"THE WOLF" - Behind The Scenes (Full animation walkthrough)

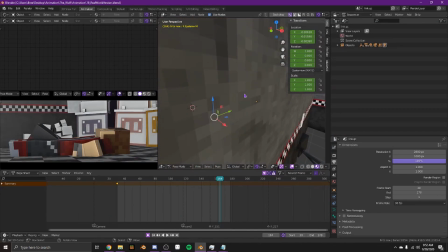[24:45]
So yeah, so this one, when I copy pasted all the animation onto the other models,
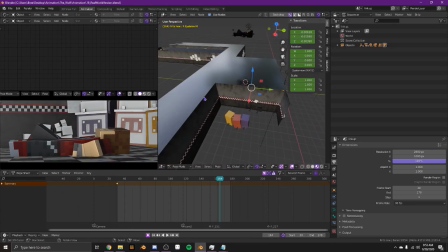[24:50]
the cameras like went way out here and stuff, so the set was like, the walls were blocking the set.
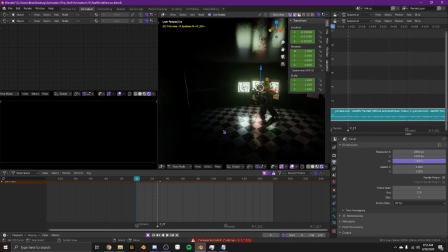[24:57]
So okay, that was like in the wall, like the camera was just in the wall for that shot, so I didn't render it because I didn't need it.
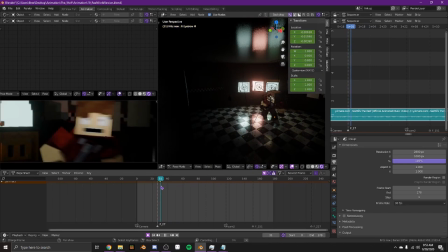[25:06]
I also didn't need it because of the transition. The lighting, this was one of the first times I had been super proud of my lighting, and I kind of
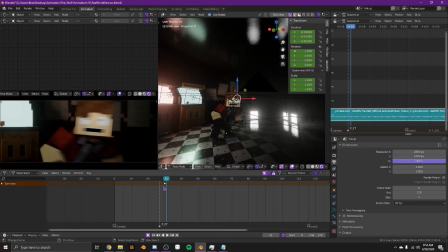[25:16]
have taken notes from this shot, so my lighting has gotten better.
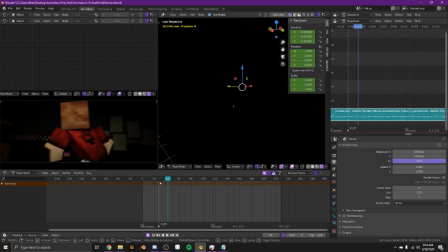[25:23]
This is the transition that got messed up. If you look at the thing, you can probably notice it.
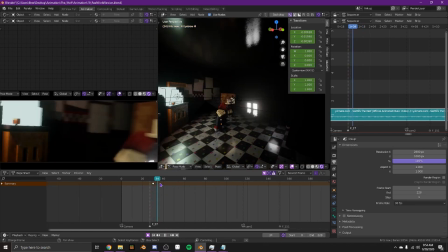[25:29]
It's really obvious that the transition is not perfect, and that's because the walls were in the way.
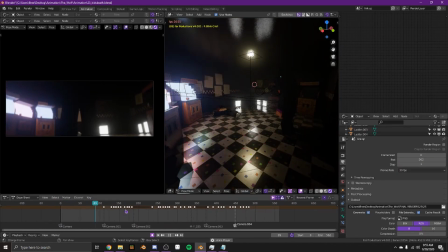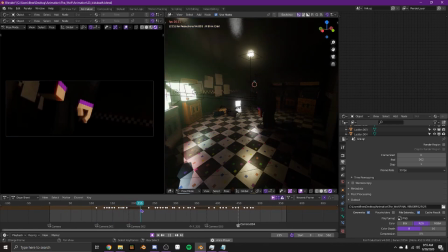[25:41]
He comes to realize what happened. Okay, I do not like him. He was just standing in the scenes, and it was not good.
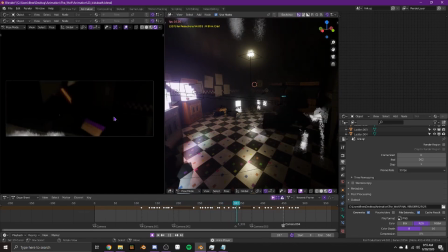[26:01]
I think I'm pretty happy with this fall, though. I think it looked kind of good.
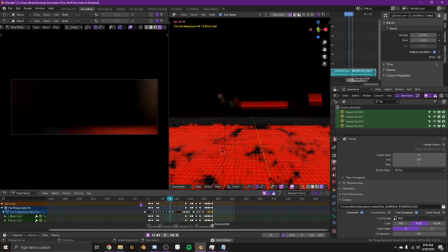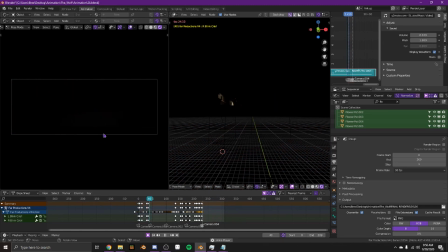[26:15]
Okay, so basically he's running from the souls, which are not chasing him, surprisingly.
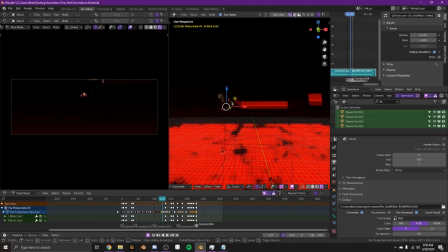[26:25]
And then it kind of transitions into the void scene, and this is kind of showing that he's back under the control of William.
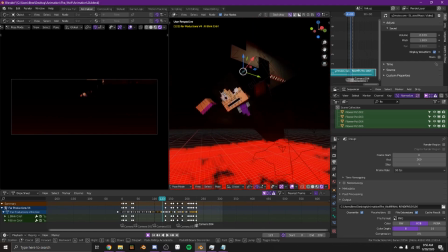[26:31]
It's kind of showing that.
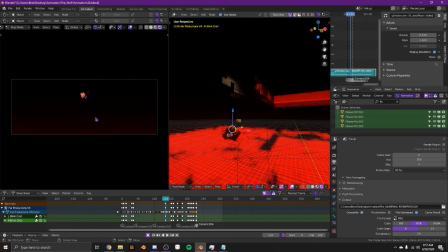[26:34]
So yeah, sadly, this thing, so like the environment, okay, don't do that.
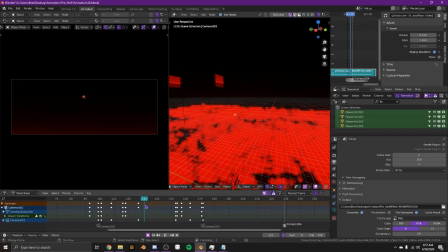[26:41]
You can see like the red haze coming up, and then in the final render, that like didn't happen. So you couldn't see him as well.
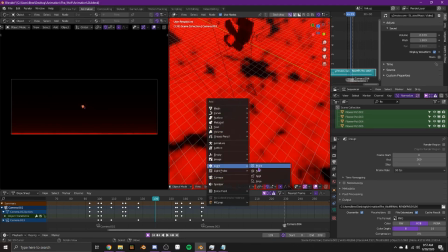[26:50]
So I should have added some red, let me just see how, I don't know, something like that, and then I would have animated it and stuff, but
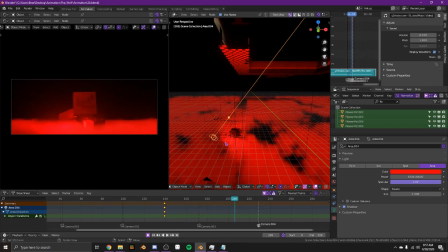[27:00]
you couldn't see him, so okay, so this is the dumbest scene in the video.
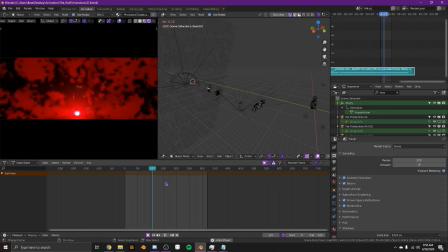I was extremely tired of animating this video by the time that this scene came out.
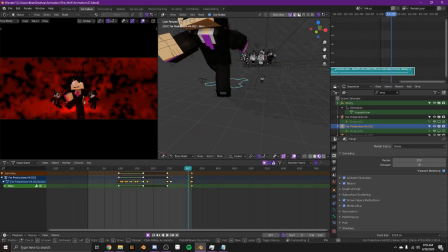[27:18]
I was pretty happy with this pose, but other than that, I don't like the scene face.
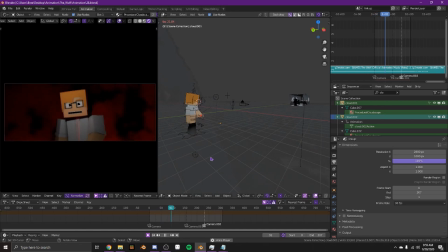That was kind of cool. Okay, so fun story.
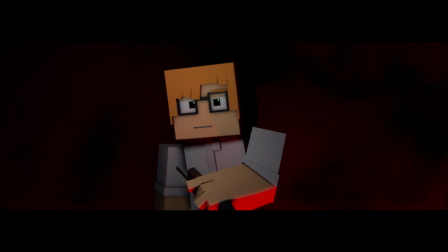[27:37]
Blender was being smart and added a random green light.
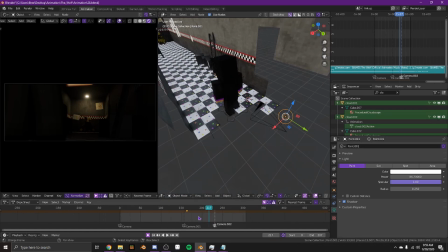[27:44]
For one frame, there was just a green light here, so I actually just duplicated the frame behind it. So there's like one frame that is a duplicate. Okay, so I really do not like how this turned out.
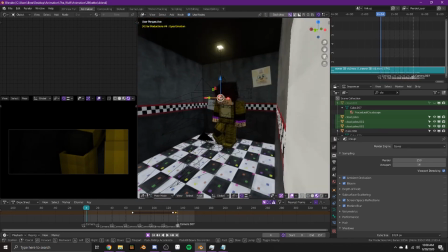[27:57]
So I was animating this scene at the same time that Minmations was working on his version,
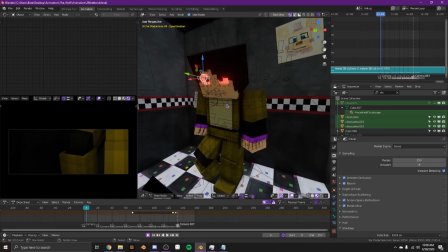[28:04]
and like his was already rendered, but I was like, I came and opened up his live stream, and he showed his scene, and his looked like so much better. So I was like
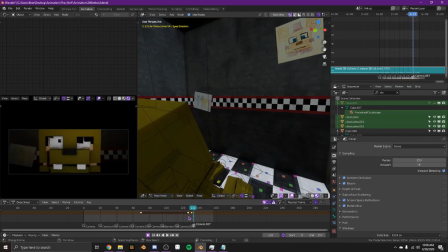[28:13]
sad when I was making this, because I didn't have like the super model that he had, but it's okay.
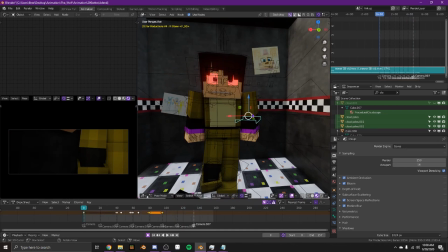[28:22]
This model was more like what I wanted because it was more like examination, but yeah, I don't know.
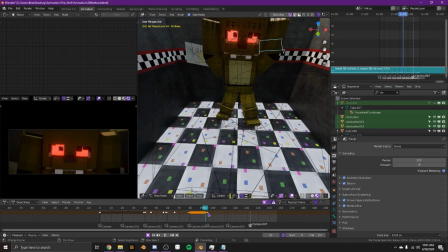[28:26]
Okay, so this was super bad because it went too fast, didn't show what was actually happening in the story,
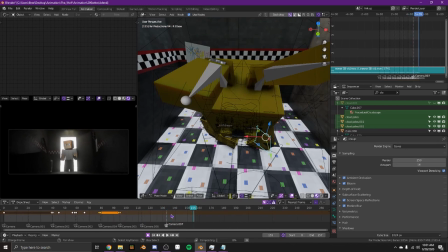[28:31]
and I wanted to end the video with the same shot as the first scene because I thought that would be cool.
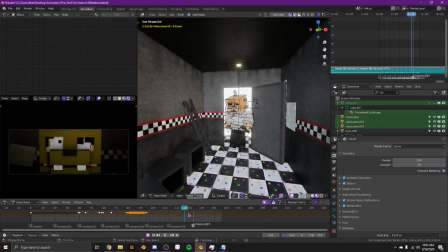[28:40]
I didn't show what happened in the story. He just kind of like does this.
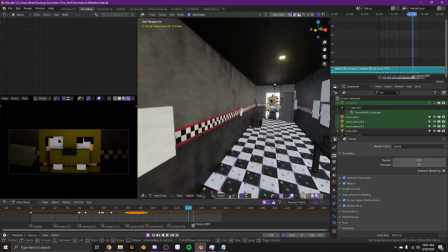[28:46]
So the whole end scene should have been done better. So yeah, that's all the animation.
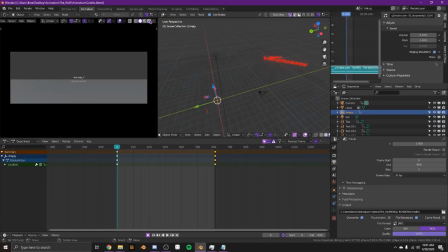[28:51]
I can kind of show some stuff.